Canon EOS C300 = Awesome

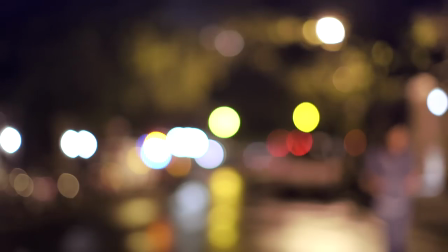[0:02]
With the advent of HD SLRs, shooting with an open f-stop has become extremely common.
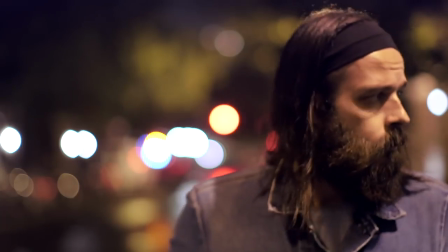[0:08]
But in this shot, you can't see the background. And up until now, you couldn't tell that the man you were waiting for is a bearded freak show.
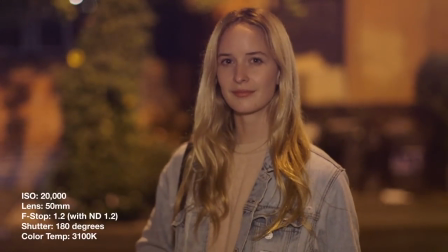[0:17]
The C300 has such strong ISO performance that you can close down your iris to achieve a deeper depth of field.
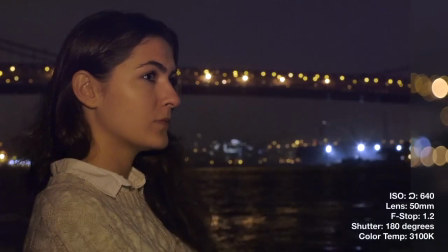[0:23]
This can allow your backgrounds to be more present in the frame, which is especially useful when shooting against iconic backgrounds that relate to your story.
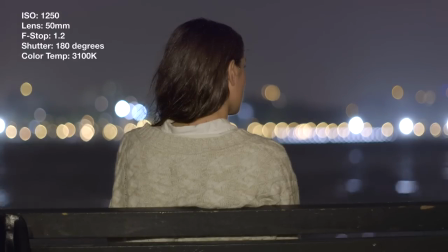[0:32]
This was shot at 1250 ISO, and you can see how little noise is present in the frame. Even at 5000 ISO, noise is very much under control.
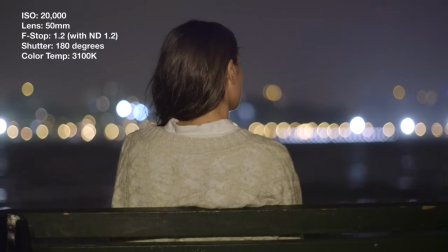[0:42]
At 20,000 ISO, noise is texturally present, but the noise looks more like film grain than video noise.
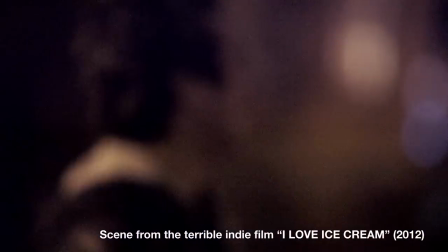[0:50]
This guy is upset because he dropped his ice cream cone and he's not handling it like a man. He's moving around so much that he's hard to keep in focus at an open stop.
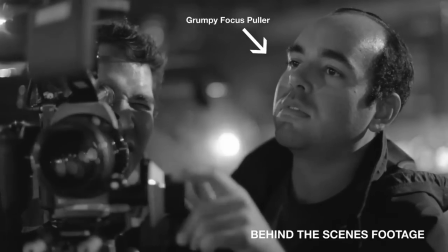[0:59]
Our grumpy focus puller has no chance of nailing this shot at an open 1.2 stop on our 85mm lens.
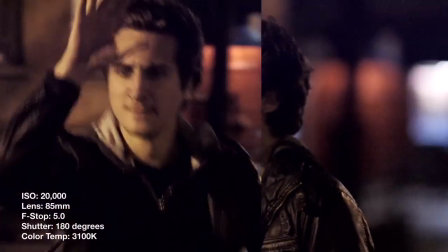[1:05]
But when we stop down the lens to a 5.0, the focus puller has a better chance of keeping things in focus.
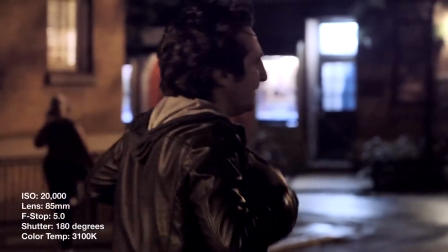[1:11]
Also, the backgrounds are more visible in this shot.
How was the shot, James?
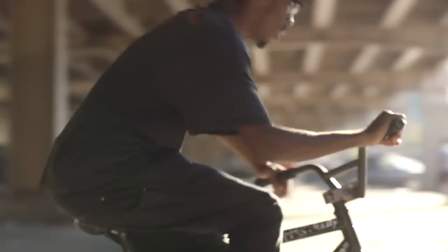[1:19] Fucking actors.
These shots were done handheld with an 85mm lens.
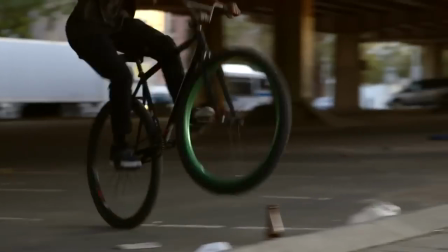[1:25]
Shooting this way on an HD SLR would have been impossible due to image skew and wobble.
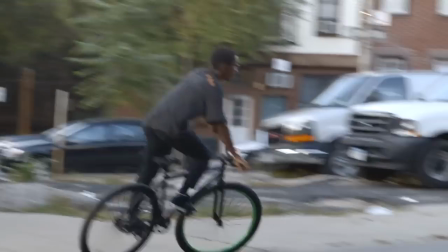[1:30]
With the EO C300's new sensor, you can shoot aggressively and move the camera like a madman.
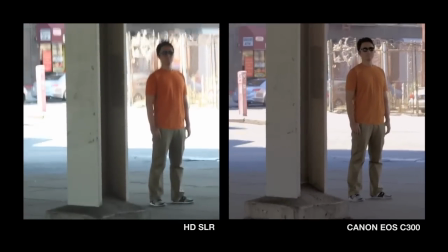[1:35]
We mounted an HD SLR alongside the C300 on the same head, with the same lens, at the same time.
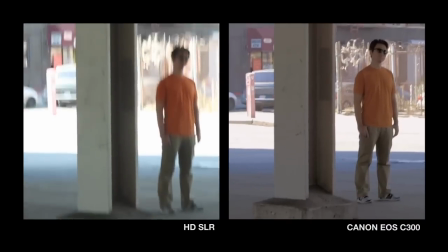[1:41]
Basically, the same everything, to test how wobbling the head would affect the image.
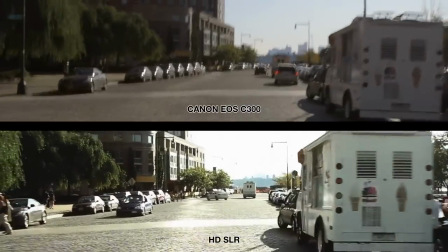[1:45]
We also mounted an HD SLR and the C300 on the same car mount and went over a rough cobblestone road.
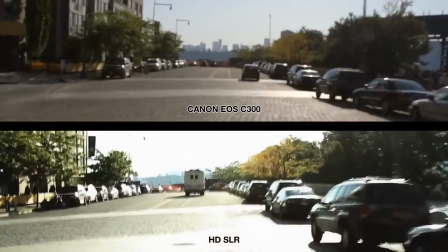[1:51]
Both images shake, but the HD SLR introduces a jello effect that makes the shot unusable and unfixable.
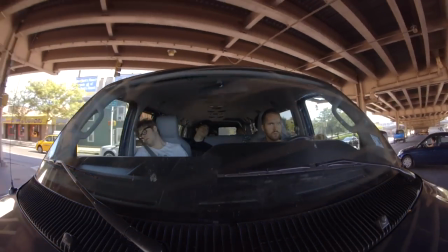[2:00]
This shot was accomplished using the 8-15mm fisheye zoom lens.
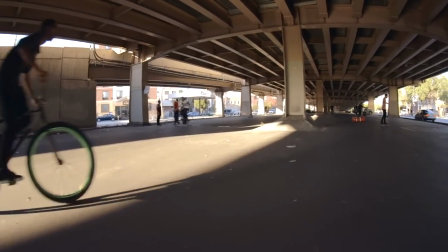[2:04]
This kind of specialty lens is readily accessible in EF mount.
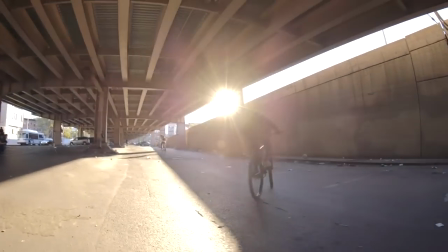[2:09]
A lens like this is harder to source in PL mount, so using EF options affordably opens up more unique perspectives that were not commonly used in the past.
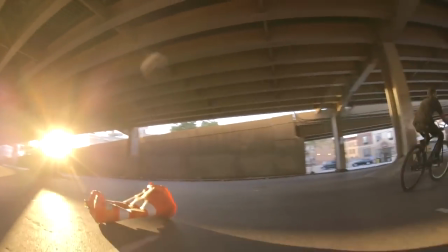[2:17]
In these shots, you can also see how well the dynamic range is performing, with the hard backlight having a smooth roll-off that's very filmic in quality.
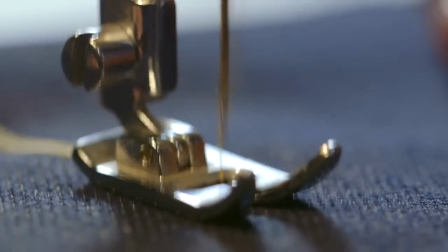[2:25]
Macro photography also becomes more accessible in EF mount. Here we use the 100mm macro lens.
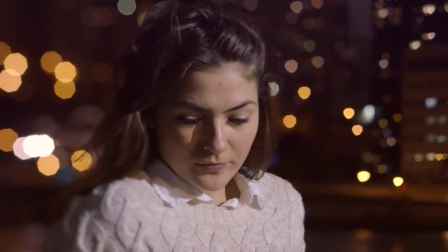[2:32]
Using Canon's tilt and shift lenses, cinematographers now have an affordable lens set to create these unique perspectives that focus the viewer's attention.
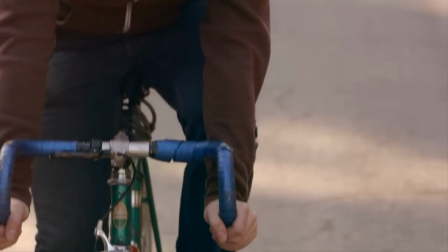[2:40]
Slow motion is available up to 30 frames per second in 1080p mode, and up to 60 frames per second in 720p mode.
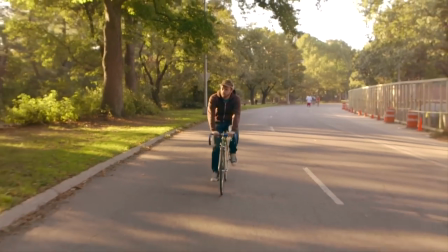[2:48]
These cycling shots were done at 48 frames per second at 720p in a 2398 time pace.
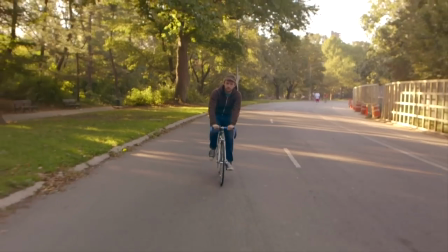[2:54]
You can see again how well the highlights and shadows hold detail with this camera.
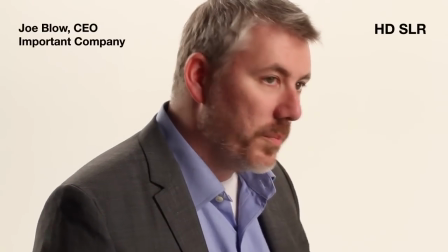[2:58]
How many times have you tried to shoot a simple interview where the subject showed up wearing something that the HDSLR couldn't handle?
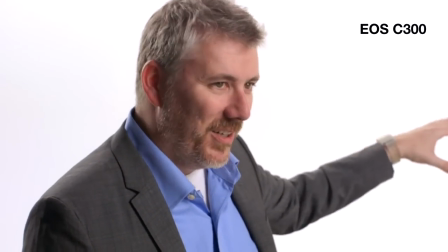[3:05]
We no longer have to worry about that since the C300 suppresses moray. Never again will we have awkward situations like this.
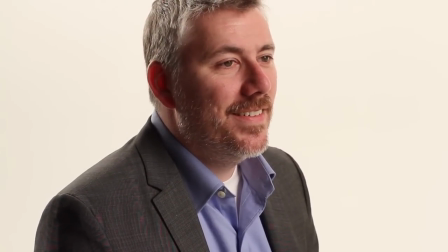[3:13] This jacket's doing weird things for our camera. Can we bring you a new jacket from Wardrobe?
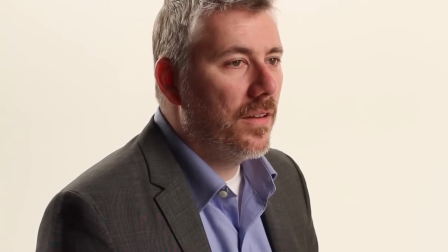[3:20] I love this jacket.
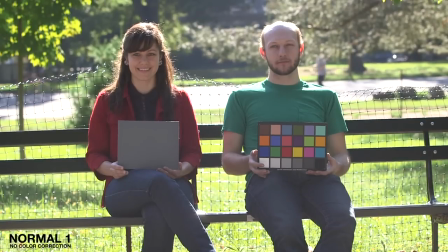[3:25]
There are eight gamma settings you can choose from.
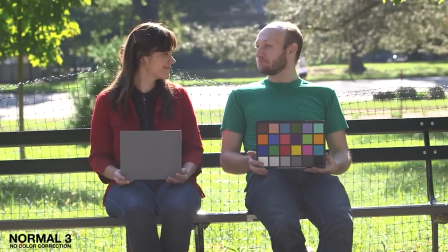[3:27]
We've shot this extremely high contrast scene of an uncomfortable woman and a creepy man to show you how the different gammas react to this environment.
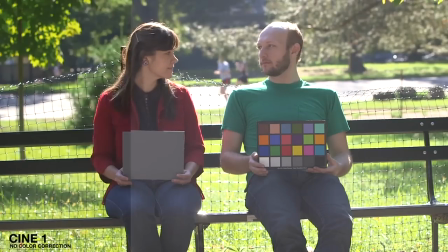[3:35]
The normal settings are meant to be viewed on a television. The Cine settings are meant to emulate the look of film.
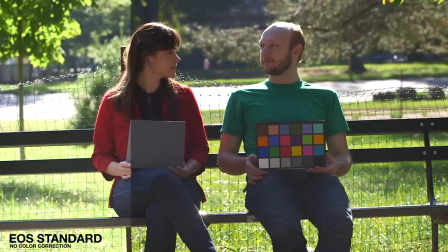[3:41]
Cine 2 has softer contrast than Cine EOS Standard emulates the look of HD SLRs.
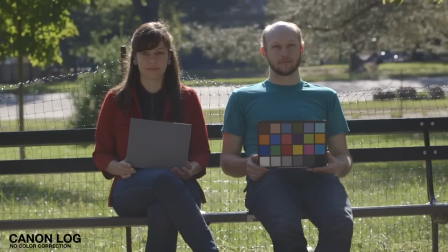[3:48]
Canon Log sounds like a turd. It looks flat now, but it's meant to be color corrected later.
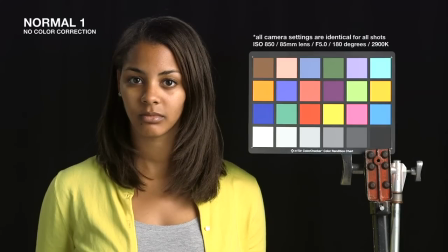[3:54]
What a pervert. Skin tone was a top priority for this camera. Here we can see how skin tones are affected by different gammas.